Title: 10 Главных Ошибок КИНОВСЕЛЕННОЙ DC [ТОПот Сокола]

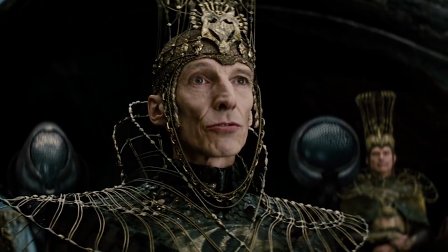[4:09]
Ко всему прочему, в киновселенной появился Зак Снайдер с его любовью к картинным планам и слоумо эффекту.
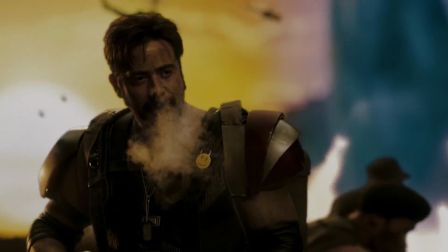[4:15]
Он и в Хранителях этим злоупотреблял. Злоупотреблял и здесь.
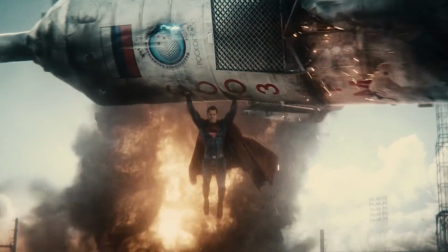[4:18]
Только при общей слабости сценария этот пафос и картинный позы героев выглядят чертовски искусственно, неуместно и даже смешно.
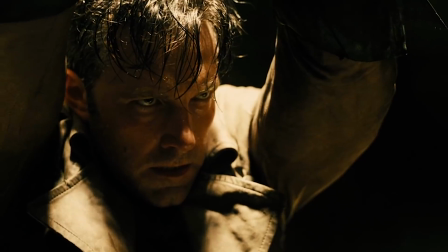[4:26]
Короче, намеренная псевдосерьезность, мрачность и пафос многим пришлись не по вкусу.
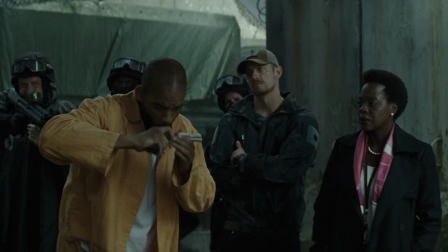[4:30]
И теперь фильмы DC резко сменили курс, но об этом не здесь.
Че ты такой серьезный?
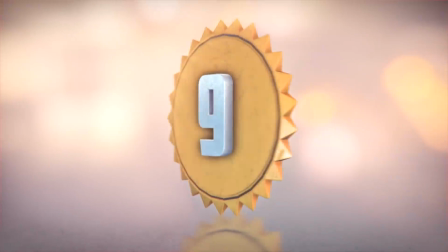О, это веселое имя Марта.
Спаси! Марту!
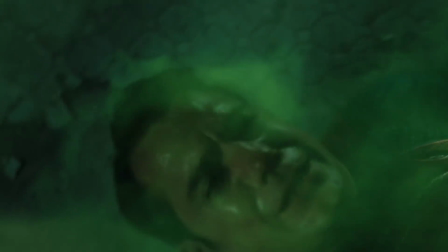[4:52]
Я уже много раз говорил, почему эта сцена плоха.
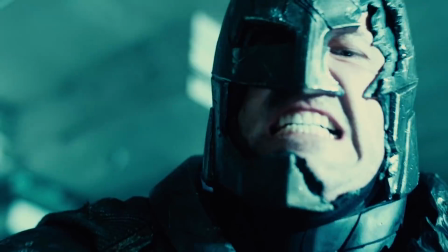[4:55]
Она невероятно комична и глупа, и при этом она появляется в самый драматичный момент фильма.
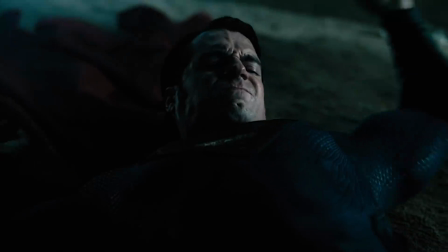[5:01]
Супермен, словно поломанный проигрыватель, твердит почему-то имя матери, а у Бэтмена срабатывает триггер,
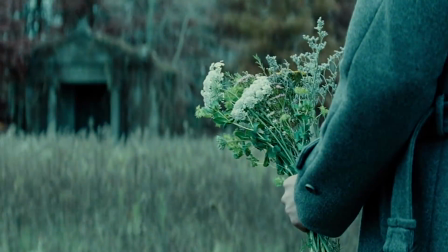[5:07]
после которого его посещают флешбеки, хорошо хоть не вьетнамские, и Бэт сходит с ума.
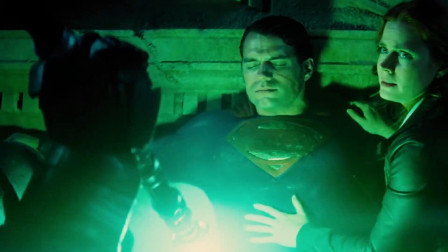[5:11]
Результатом этой сцены становится внезапное примирение, решение всех конфликтов по щелчку пальцев.
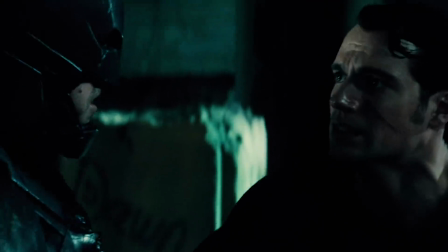[5:16]
Я понимаю, конечно, чего хотел добиться Снайдер.
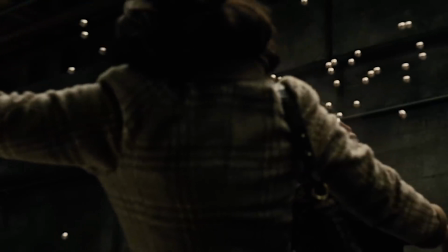[5:19]
Имя матери должно было пробудить в Бэтмене воспоминания, и в то же время намекнуть, что в Супермене-то все же есть что-то человеческое.
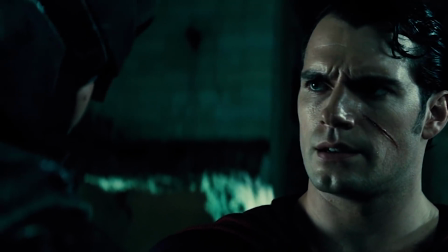[5:26]
Но ведь можно же было сделать это не так топорно и комично. Ну можно же было, да?
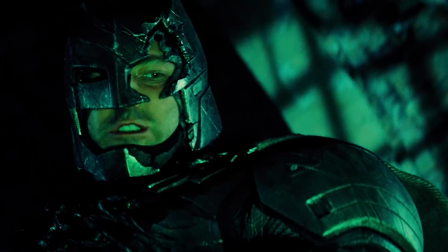[5:31]
Да и что это за сын в момент своей возможной гибели станет называть свою маму по имени?
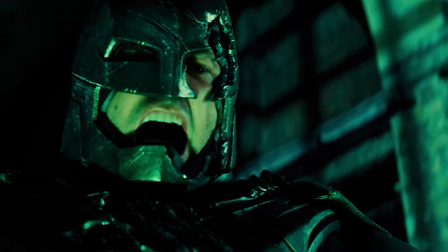[5:36] А? Пожалуйста, останови! Почему ты назвал это имя? Так зовут его мать!
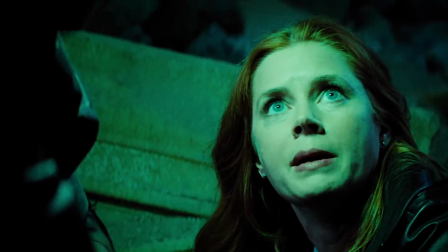[5:43] Это имя его матери!
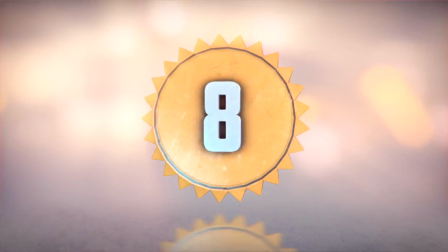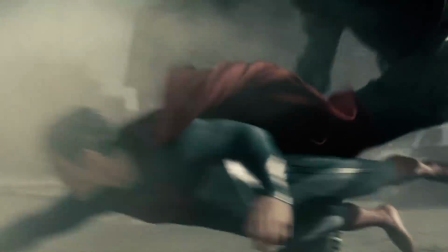[5:52]
Вычурный экшен. Начиная с «Человека из стали», фильмы DC преследуют этот затянутый,
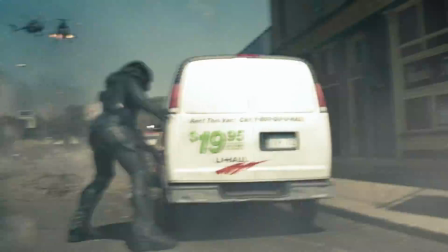[5:57]
мельтешащий, с яркими всполохами молний и излишне мультяшный экшен.
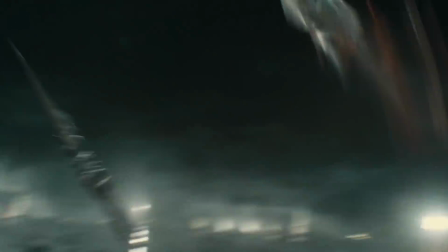[6:02]
Вот «Чудо-женщина» многим понравилось, но почти все ругали ее за дурацкий финал, где поселился тот самый экшен с разрядами электричества среди ночи,
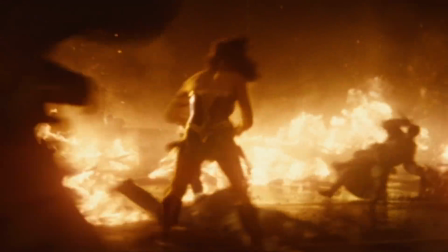[6:10]
где есть тот дурацкий анимированный злодей и где два суперсильных персонажа пытаются решить проблему посредством тупого мордобоя.
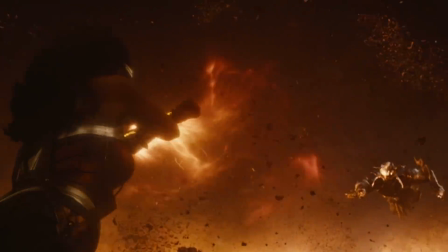[6:17]
Вспышки, пыль, резкие зумы, неуязвимые существа разносят друг другом здания.
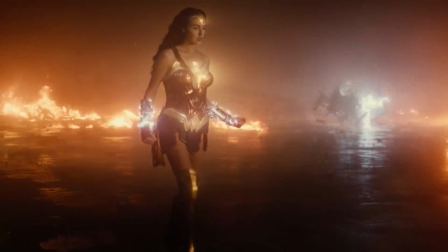[6:21]
И все это происходит почему-то ночью, чтобы яркие вспышки были еще ярче, видимо.
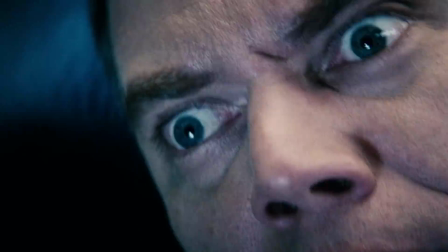[6:26]
Удивлен, что битва в «Человеке из стали» практически единственная из всех битв киновселенной DC, которая происходит днем.
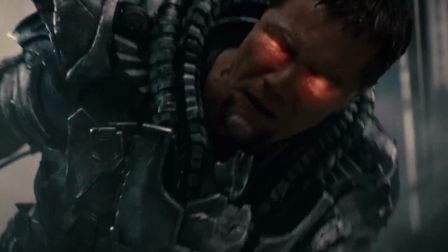[6:32]
Однако в остальном сражение это ничем не отличается от остальных в лентах DC.
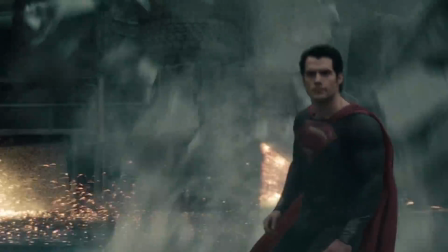[6:37]
Проблема экшена в этих картинах состоит в том, что он попросту скучный.
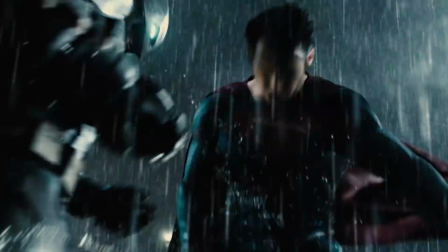[6:42]
Единственный раз становится интересно наблюдать за сценой действия в «Бэтмене против Супермена», когда Бэт слупит Супса, но это быстро заканчивается той самой сценой.
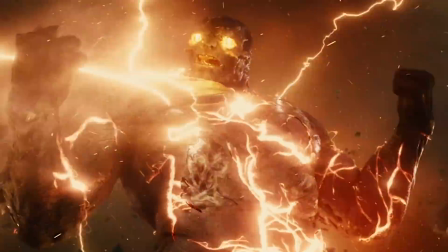[6:51]
А дальше спецэффектная отрыжка в виде Думсдея, и снова это яркое месиво из графония.
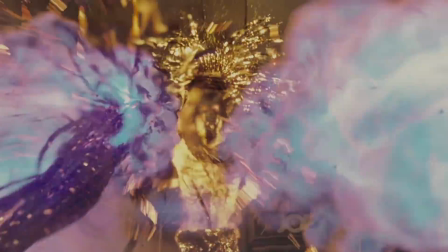[6:56]
Также и в «Отряде самоубийц», и в «Чудо-женщине».
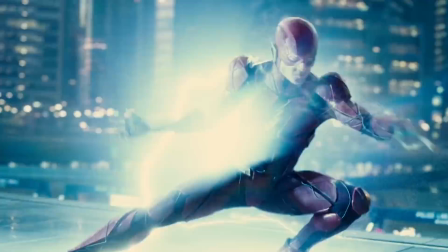[6:59]
В «Лиге справедливости» удалось, правда, сделать экшен хоть немного интересным, благодаря взаимодействию героев, но проблема все равно никуда не делась.
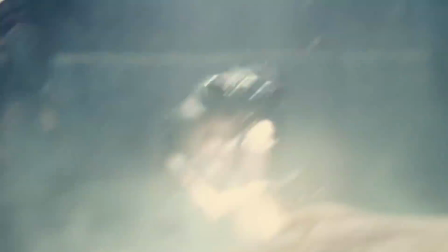[7:06]
Все слишком графонистое, скучное и неизобретательное. А самое главное, компьютерный злодей в конце, вот практически обязательный атрибут.
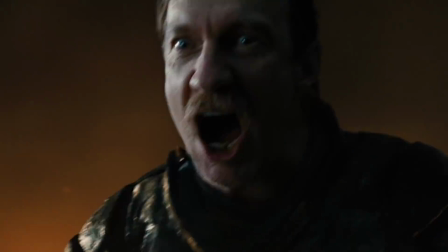[7:14] А я верю в любовь. Тогда я тебя уничтожу!
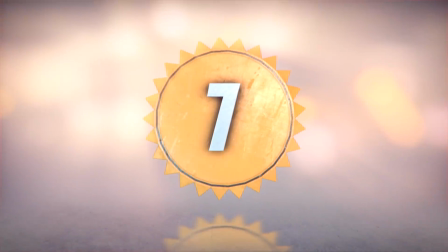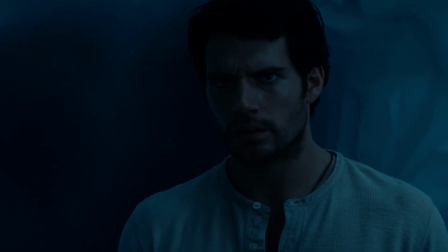[7:28]
Слишком сильный Супермен! Я надеялся, что Заку Снайдеру и студии Warner Bros.
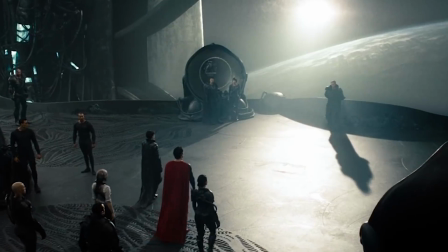[7:33]
Хватит смелости не делать из Супермена всесильного бога. И в «Человеке из стали» был на это намек.
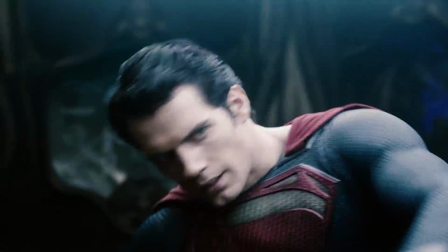[7:39]
Снайдер пытался сделать этого персонажа чуть более приземленным, чуть более человечным.
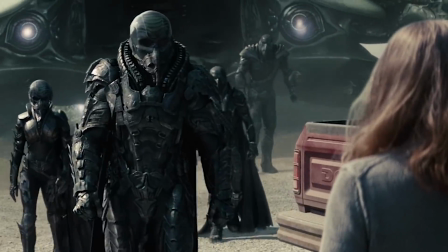[7:45]
Он отказался в этом фильме даже от криптонита.
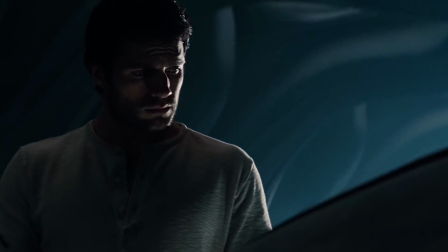[7:47]
Ввел тему того, что персонаж с трудом вообще справляется со своими способностями и что он слабеет в криптонской атмосфере.
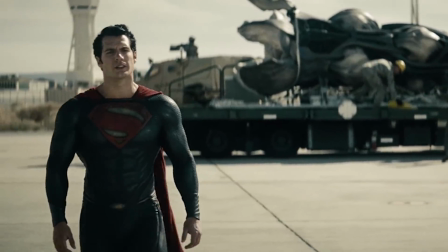[7:54]
Снайдеру стоит сказать спасибо хотя бы за отсутствие красных трусов и за то, что он хотя бы попытался придумать Супсу какие-нибудь слабости.
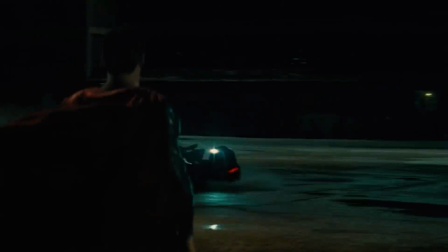[8:02]
Но даже об этих намеках, об этих придумках благополучно забывается в «Бэтмене против Супермена».
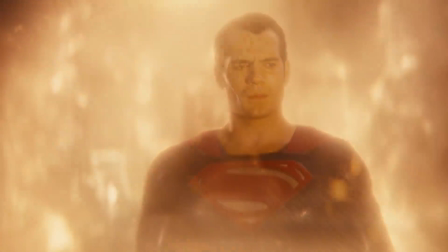[8:08]
Супермен — всесильный неуязвимый бог, и в этом огромная проблема. Супермен имбалансен.
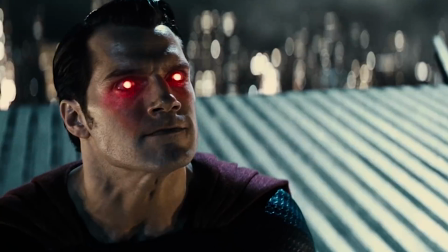[8:14]
Это термин из компьютерных игр, значит, что он слишком сильный.